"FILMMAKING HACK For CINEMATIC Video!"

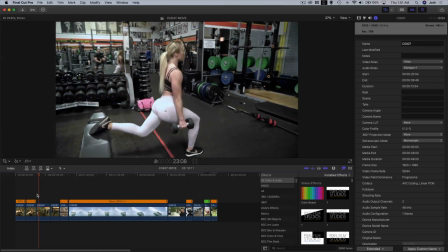It also helps that my subject here, Lauren, is doing the same repetitive motion over and over again. So that's another important part for you to think about when you're shooting. If you think that you might have some issues in editing,
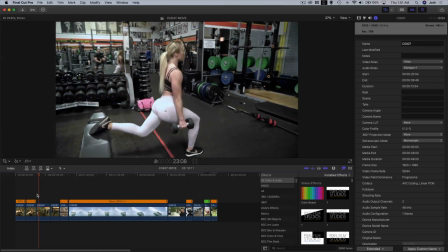always remember that you can reverse the clip just as long as you have repetitive and consistent motions. For example, if your subject is walking forward, you can clearly tell that the clip is reversed when you reverse it because your subject will be walking backwards. So for workout videos,
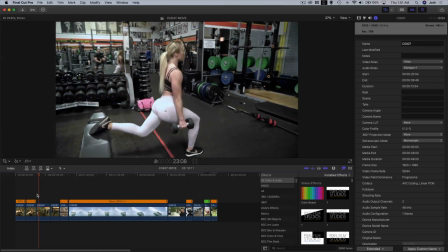I use a lot of reversed clips because the subjects that I'm shooting are usually doing the same motion over and over again.
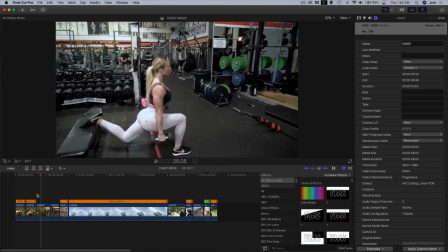So it's very easy for me to reverse the clip without anyone noticing. Let's show you another example here. This is a little bit different because we have a lot more things going on in the background. You can actually see me right here in the background here in the mirror. So let's play this clip. This is going to be in forward motion.
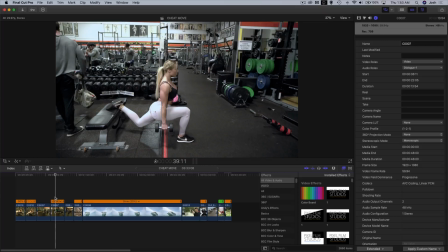All right. So you can see here we have people walking in the background. You can tell that this clip is playing normally, just, in slow motion. However, if I take this clip, make a copy of it, and reverse it,
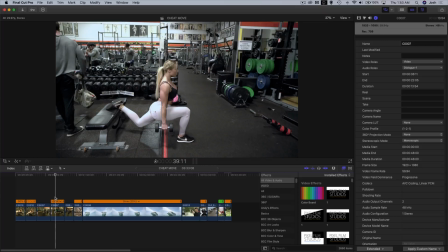you can clearly tell in just a moment or two that this clip is reversed. This guy right here, he's walking backwards. And you can see some motions here probably with people walking backwards.
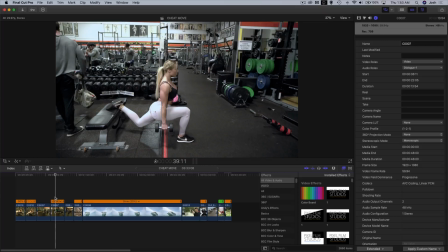So not the best choice in editing, and probably not the best choice in filming either, because you can clearly tell that people are walking backwards when the clip is reversed.
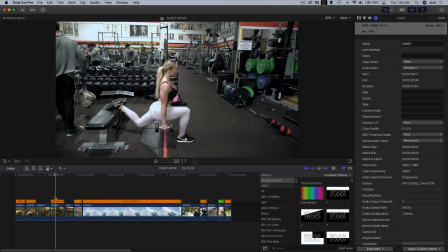It doesn't look real. People will know that it's edited, and you don't want that feeling, and unless you want the look of that. But for most workout videos and for most client jobs,
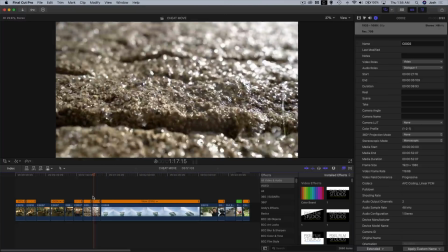I never had a client request that I reverse a clip and show everyone walking backwards, unless it's for creative purposes, for example, music videos and short films maybe, but mainly for the type of work that I do, for example, fitness videos, clients don't want to see people walking backwards.
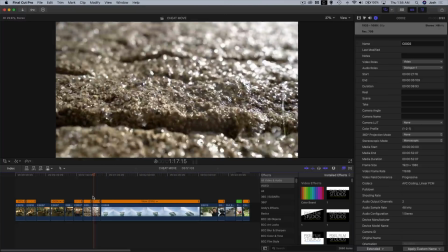All right, you can clearly tell that it's edited. So here's our next clip. This is a water fountain that I was shooting in New Zealand. Let's play it back. This is slowed down to 25%, and I'm just going down the water fountain with my gimbal.
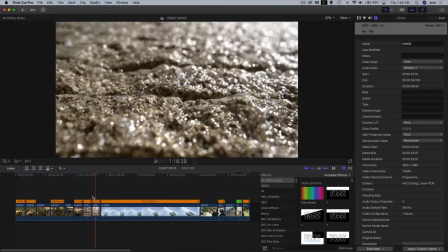Now, the movements of the water droplets are very repetitive. So let's see what happens if I reverse the clip.
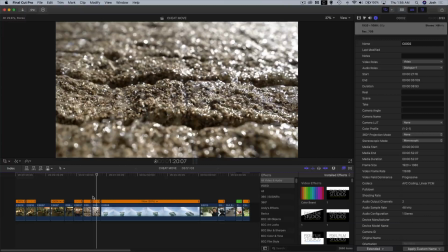Now, the only thing that's mainly going to be noticeable here is the change of direction.
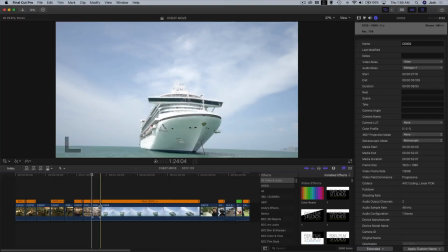So in the forward motion clip, I'm going down. In the reverse motion, I'll be going up.
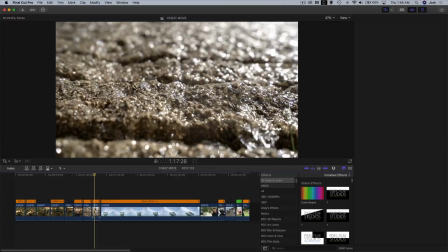However, as you can see here, the water droplets are no longer moving down. They're moving up. But this shot can still work
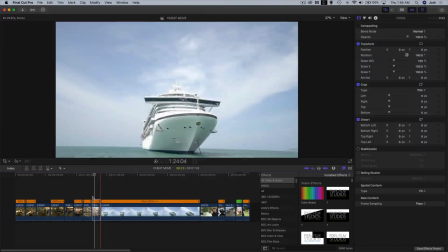because it can also give the illusion that I'm shooting from a high angle and going down the water fountain.
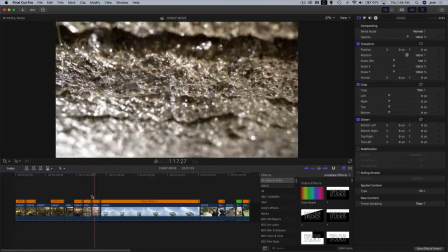Now, another little trick is you can also flip
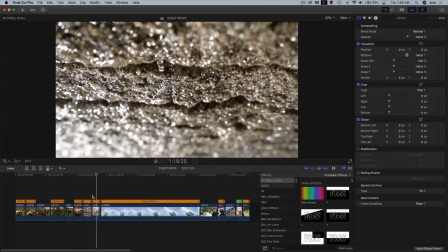this clip. So I can actually rotate it. Let's do 180 degrees. You can flip it, and now it looks like I'm going down. So there are so many different things that you can do here, all right?
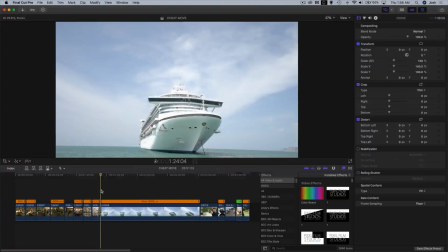And this actually kind of looks like a cool shot. When it's reversed and I flip the clip upside down, it looks like I'm going down the water fountain, when in actuality, I'm going up because it's reversed. So there's a few different editing tricks that you can do with this type of clip here.
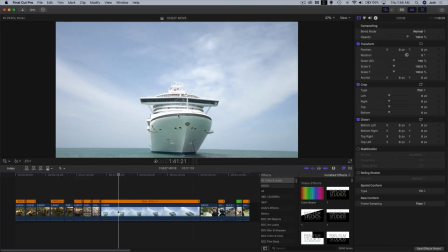All right, next clip. Here's another clip from New Zealand. This is played back in slow motion.